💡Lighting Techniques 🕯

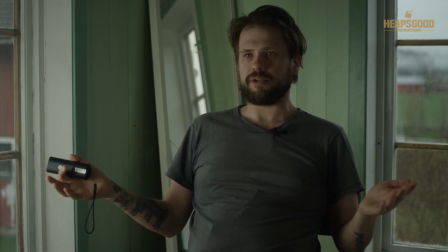(32:53)
I think I paid around 70 krona, which is about €8 or something like this, for both of these pieces. And then I paid I don't know, another €10, or not even that much, €5 for some black paint, and spray painted both sides.
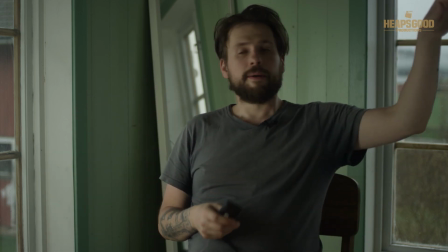(33:11)
So I've got my negative sides, and I've got my white sides. So if you do like that negative look, you can either take the board away,
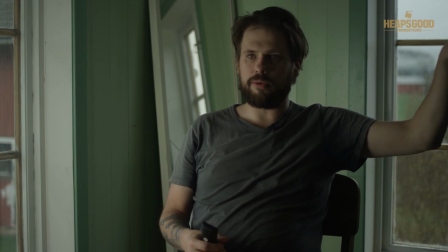(33:20)
sorry, or you can just keep the board there, so we can kind of control those blacks.
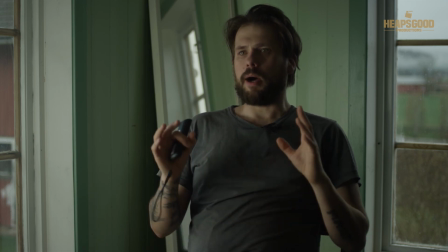(33:25)
So we've got some serious blacks going on. Again, here we're just looking at some shapes.
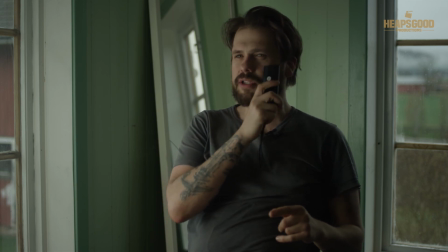(33:32)
I'm looking at small details.
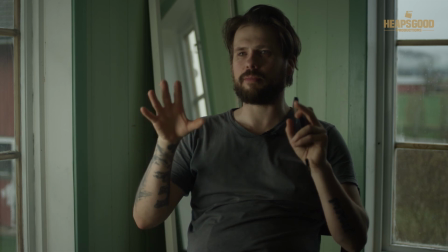(33:33)
Again, I have the luxury of a big director's monitor, so I can actually look at my picture of how it's going to look when it's been shot and produced.
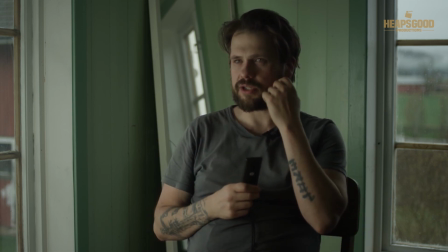(33:41)
So I do like to have a little bit of the splash over here, just to give that cheek a little bit something.
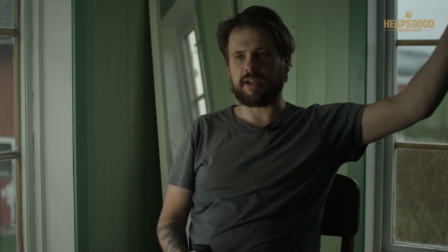(33:49)
You know, if you introduce that that bounce,
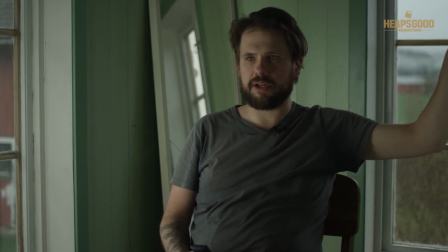(33:53)
then you can fill those shadows in, and you can get a little bit more level in the face, and that looks good.
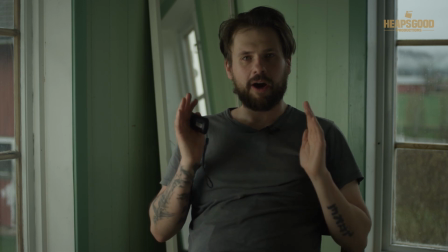(34:00)
That for me is a very pleasing image. So I'll look directly at the camera rather than looking directly at the monitor.
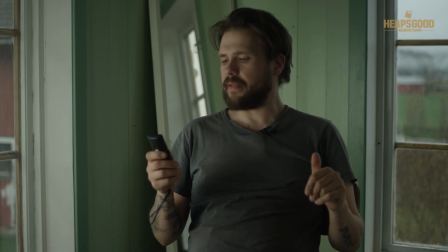(34:06)
So who am I looking at? And they're just quick little tips.
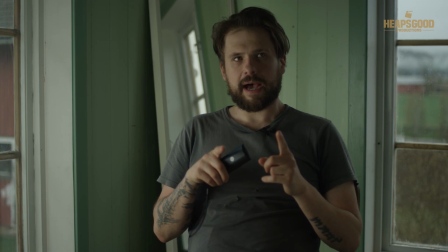(34:10)
So what I'm going to do now is I'm just going to get up and then move the camera and show you
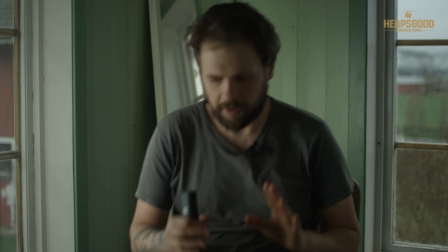(34:16)
exactly the setup of this situation.
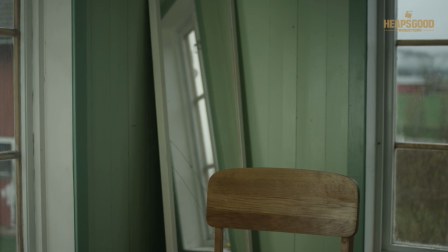(34:21)
Okay, you saw that I was pretty hot just then. So here we are.
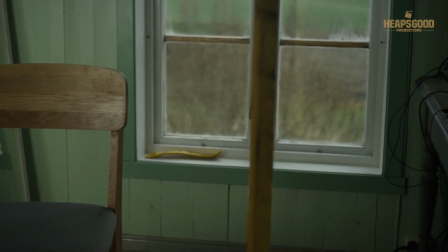(34:26)
We have this window here. We have the corner of the room. And this is our foam core that I've just balanced on the ground.
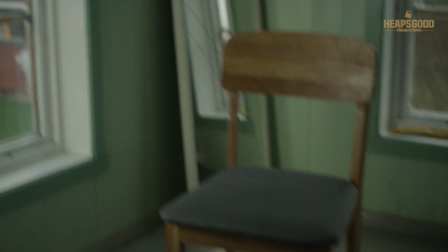(34:35)
Normally you would get a little light stand for that.
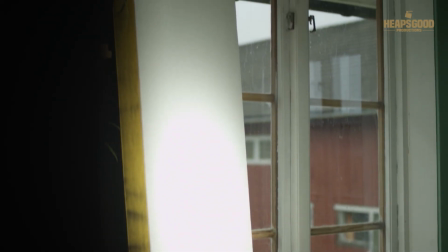(34:40)
Here we have the foam core board just balanced. Again, you would grip that up and make sure that that's stable and not moving.
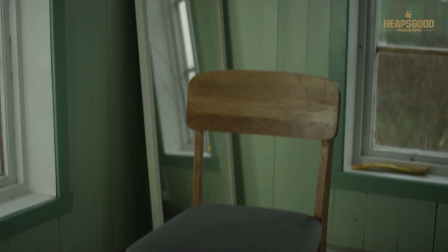(34:51)
You can use a kind of C-clamp or G-clamp or whatever you want to call it. There's the chair in the room, and then we have a look here,
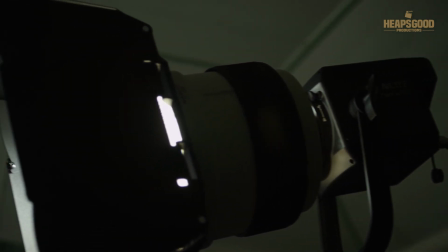(34:59)
and here is our light, and I put it onto a spot on the Fresnel.
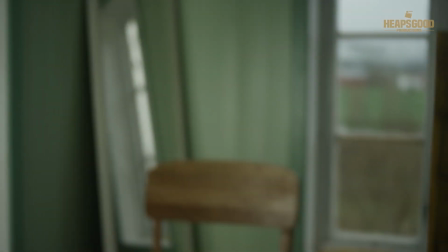(35:07)
Use the barn doors to cut any spill off that may have come off on me.
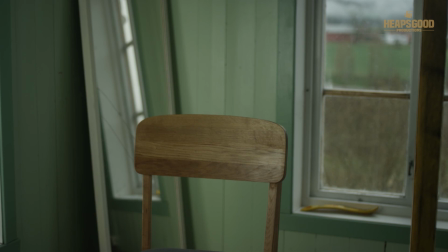(35:11)
So if I just quickly show you in this situation that there
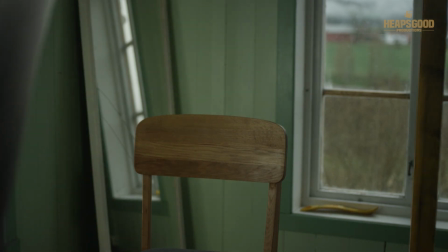(35:18)
becomes a bit of spill on the subject.
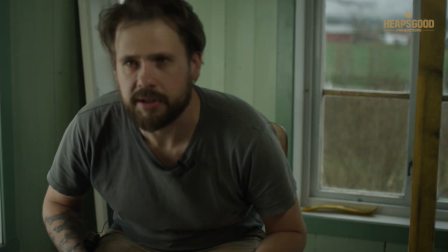(35:20)
So if I open that barn door right up, you notice that there gets some hot bits and pieces on me.
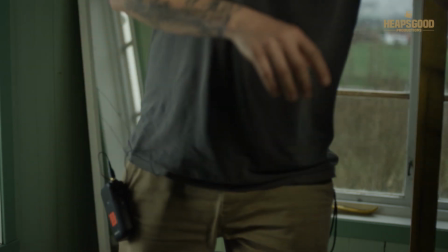(35:28)
So I want to kind of avoid that.
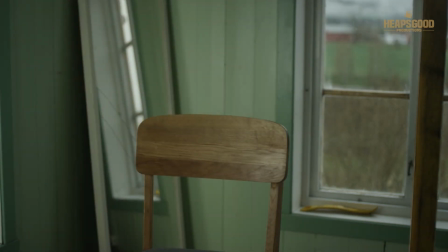(35:30)
So that's the beauty of having these barn doors, because you're able to really cut that light when you are spotting it.
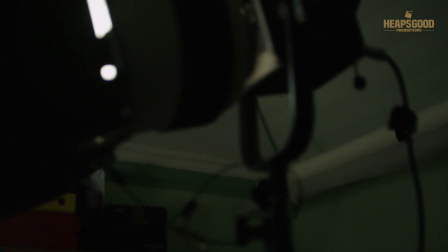(35:38)
Now you're probably wondering why do I have the light here and not over here?
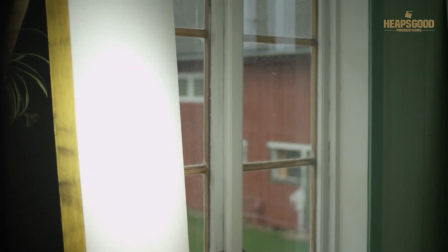(35:44)
Now that's simple. I can't get this big light stand.
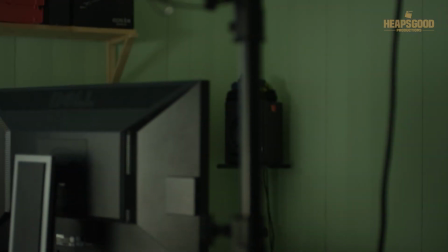(35:51)
That's let me just open this up for you.
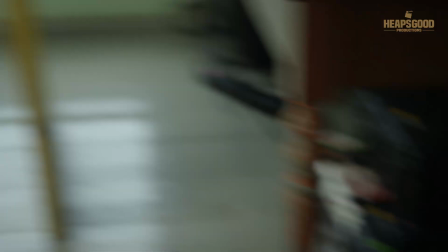(35:54)
I can't get this big light stand over in that corner here just to sit in there, right?
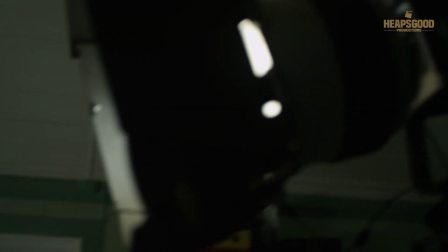(36:01)
You know, it would be very difficult. And that's the beauty of having this Fresnel lens, is because
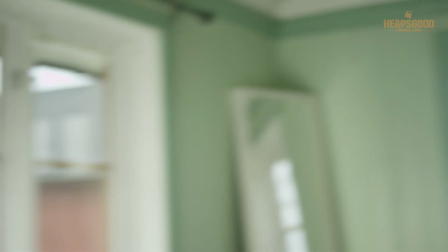(36:09)
you can spot it and send that light right across the room over onto this bounce board over here,
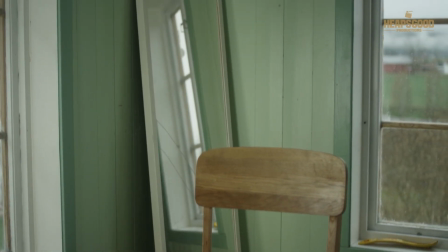(36:14)
and then fill in your shadows and give your person some structure.
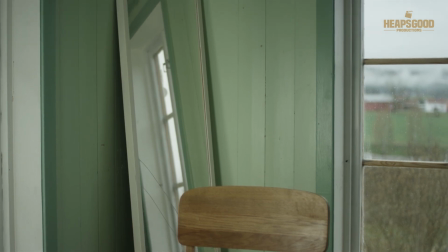(36:21)
Now, yeah, I think that's pretty much.
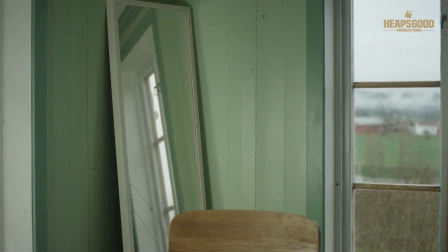(36:25)
I would probably also maybe straighten up those lines and bring the tripod down a little bit, you know, as well.
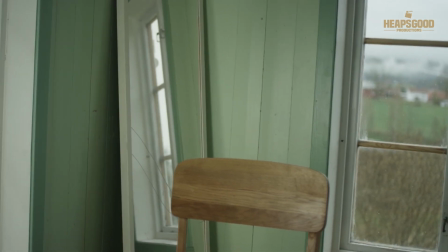(36:31)
And this is all super raw, super live
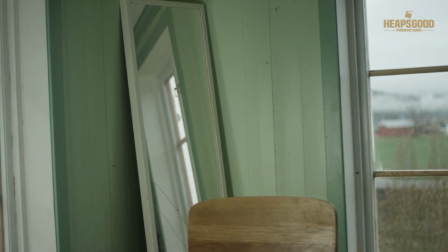(36:37)
working process, kind of like ins and outs of the filmmaking process.
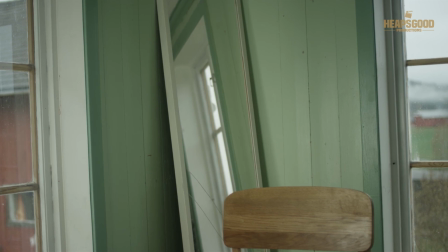(36:42)
So if I have a look on the spirit level on my tripod, I realize that I'm not so level there and not so level there.
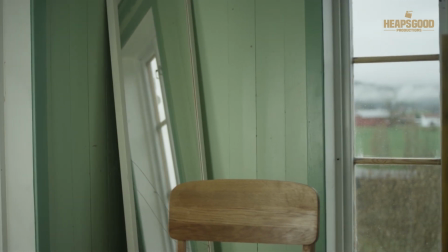(36:51)
So making sure you have a level image is always very important.
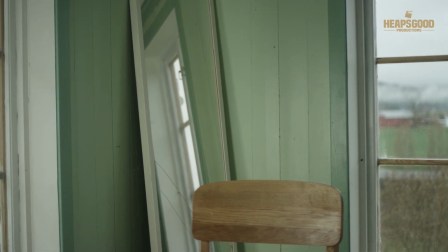(36:56)
And then the camera itself.